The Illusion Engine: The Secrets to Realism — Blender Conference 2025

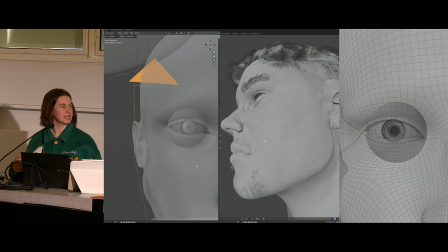(12:21)
What is going to be the first thing they look at when they see this Samsung thing?
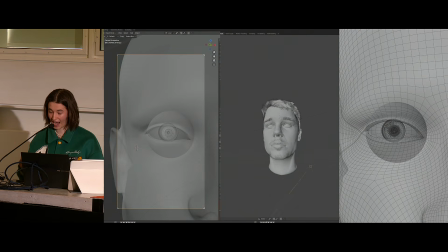(12:25)
And it's like, I want the movement and the narration and the music to really carry, and the visual is almost secondary in a weird way because it's going to be gone in 5 seconds,
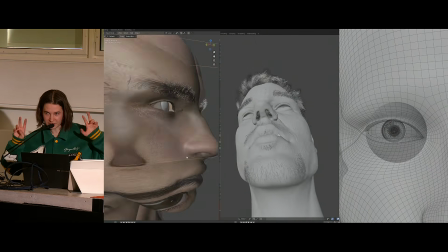(12:34)
which means that spending all these 4 weeks doing the proper, perfect method of creating a face, I didn't feel like it was necessary.
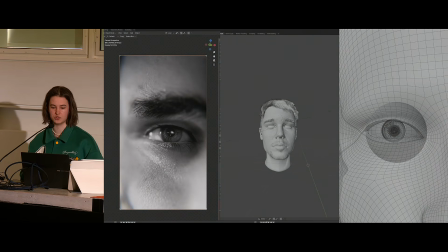(12:42)
I spoke last year about kind of my method of texture stacking, which is using an image as your base model and then adding procedural nodes over
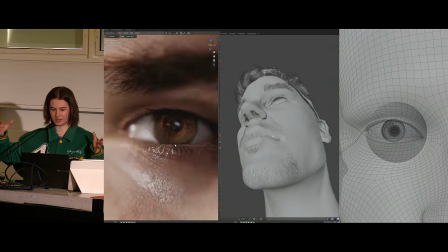(12:51)
the top in like this stack to try and increase the quality of the image texture that you're using.
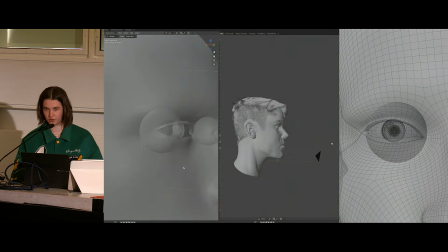(12:56)
Obviously, if you just use a straight up image texture on a face, it doesn't always look good.
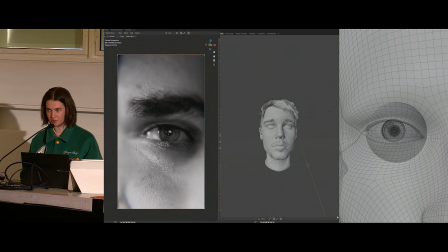(13:00)
I mean, obviously, the GOAT Ian Hubert is very good at that kind of image texture,
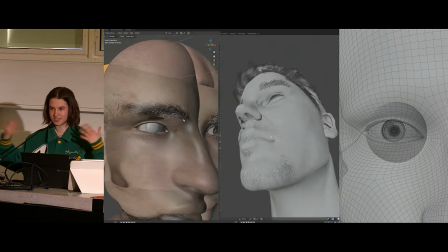(13:06)
increases detail and for assets that you don't need to really spend a lot of time on.
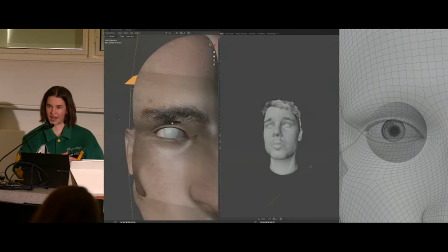(13:12)
And also, I knew that this model wasn't going to be used in any other angle. It was going to be used from this one shot only, because obviously I'd already planned the thumbnails.
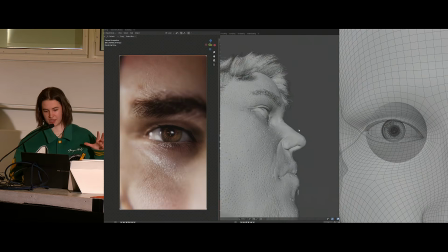(13:20)
I knew exactly where the camera was going to be. It wasn't going to go around the face.
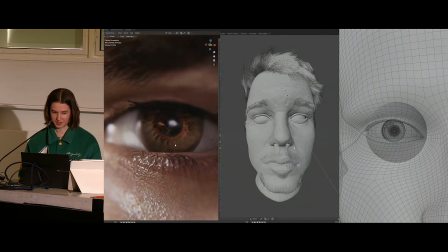(13:26)
Otherwise, yes, you might have to create a better model.
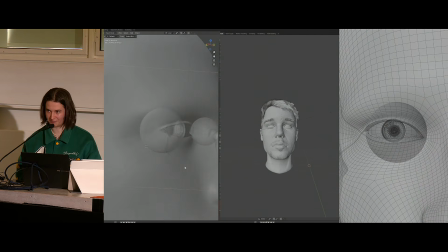(13:29)
But my time isn't worth making a better model all the way around when it's not needed, and I don't have the time for it.
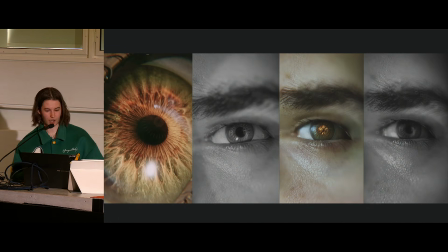(13:35)
So yeah, the final outcome of kind of this thing was good enough for me to be like, okay, I've used 10% of my time that I would have used on the actual really high fidelity ZBrush model, which I actually made all the skin myself.
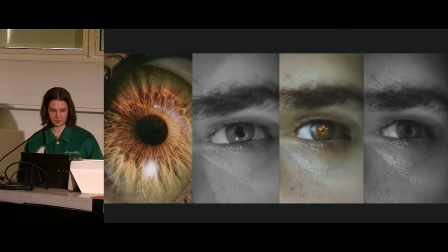(13:51)
And it's 70% good enough for me to be like, all right, let's move on to the next scene. And again, from the outside, I think this is why I'm calling it Illusion Engine, because it's all in a weird way kind of an illusion. I'm wanting people. The whole point of the Samsung animation was I see it as the big animation itself.
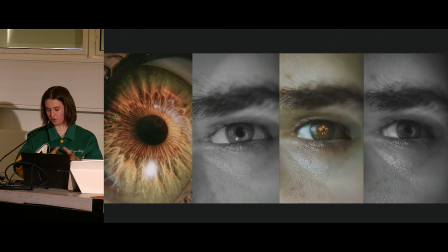(14:11)
This one scene was 1/10 of the whole thing. It's not worth my time, getting overly worked up about trying to make this 1 second bit perfect. When the reality is, I could do, like I said, kind of shorter method ways to create things.
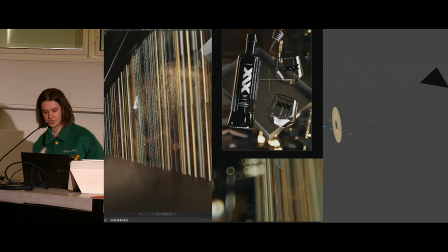(14:28)
And this goes even down to the next scene in the animation, which is the one on the far left, which is kind of this almost
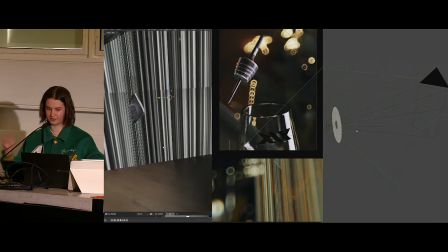(14:35)
Interstellar-inspired phone dropped out of the iris and then falls down. Go back.
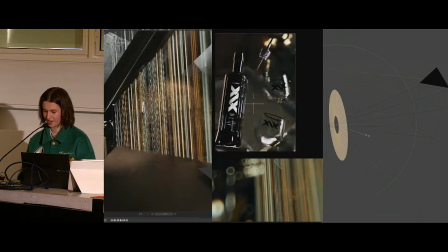(14:42)
The video at the bottom is meant to be playing what it actually looks like, but it isn't.
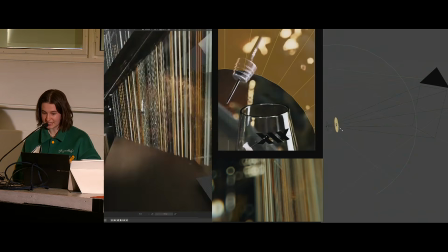(14:47)
Oh well. But yeah, the actual behind the scenes of the scene itself, again, is primarily in focal blur.
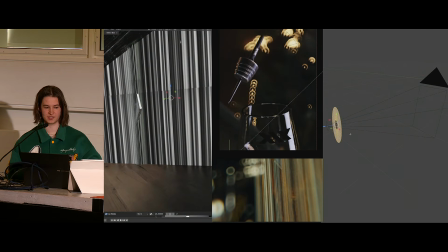(14:53)
I want the concentration of the viewer's eyes to be on the phone, falling out of this kind of surrealist environment, and to move on to the next scene. It's a transitional scene.
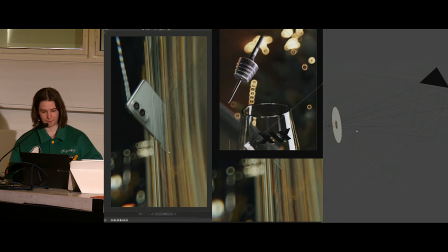(15:02)
I don't want to focus on building an environment behind it or creating anything behind it.
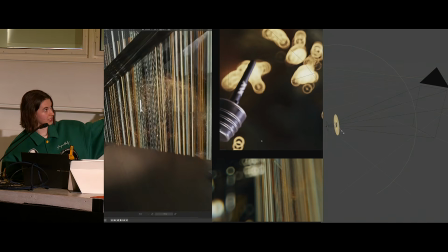(15:09)
I mean, what I'm doing here is I built a kind of, in After Effects, I just made some lines that went up.
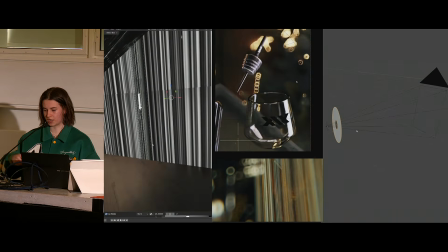(15:15)
I've used the lines with an emission shader. I've used kind of blacked out the white and black aspects to create kind of an alpha layer.
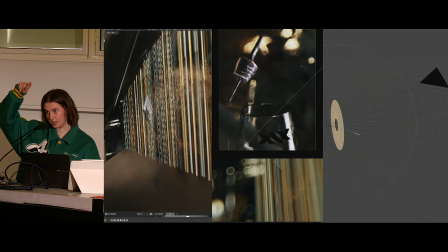(15:23)
It creates that kind of transparency between the lines.
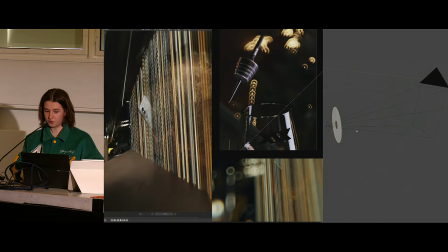(15:27)
And yeah, then I'm just using cinematic focal, like bokeh behind it to make it kind of look like there's detail going on behind it.
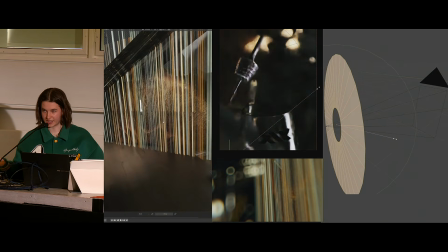(15:35)
And then again, it's like, oh, well, how do you make bokeh?
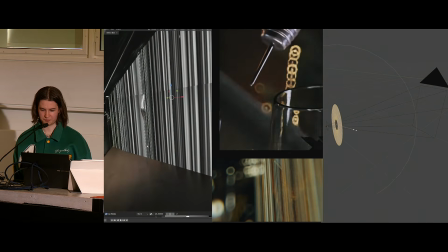(15:39)
And this was a very kind of weird method that I somehow stumbled into, which was after looking at,
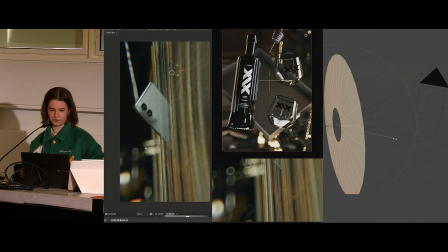(15:46)
obviously, cameras, the way that bokeh works with cameras is you're kind of taking that lens and you're making,
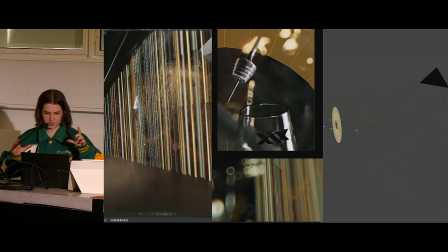(15:54)
you create, so you'll notice, so
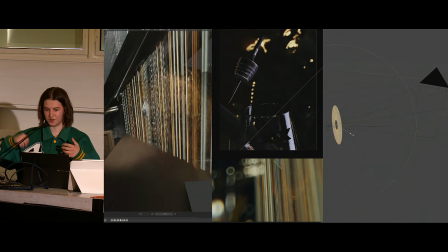(15:58)
a lot of the bokeh in cameras is created from the lens or almost going in front of like this spherical thing.
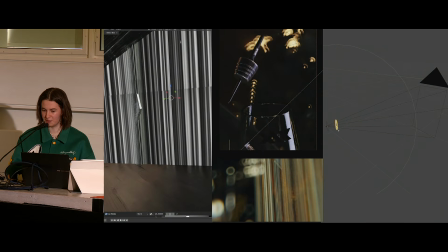(16:05)
So I tried to recreate how a camera bokeh works in Blender by,
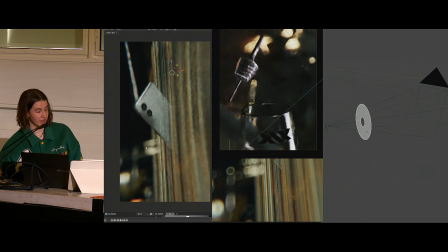(16:10)
all I literally did was add a circle with a hole in it and put it at just at the point,
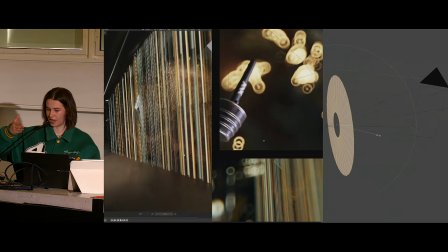(16:16)
if you increase your focal depth in your camera and move that circle thing at a point,
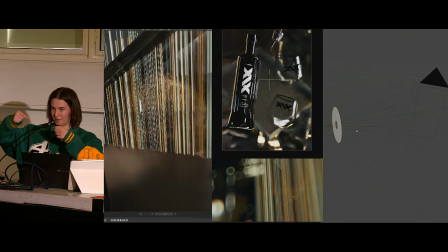(16:22)
you have to keep kind of going back and testing where it actually hits.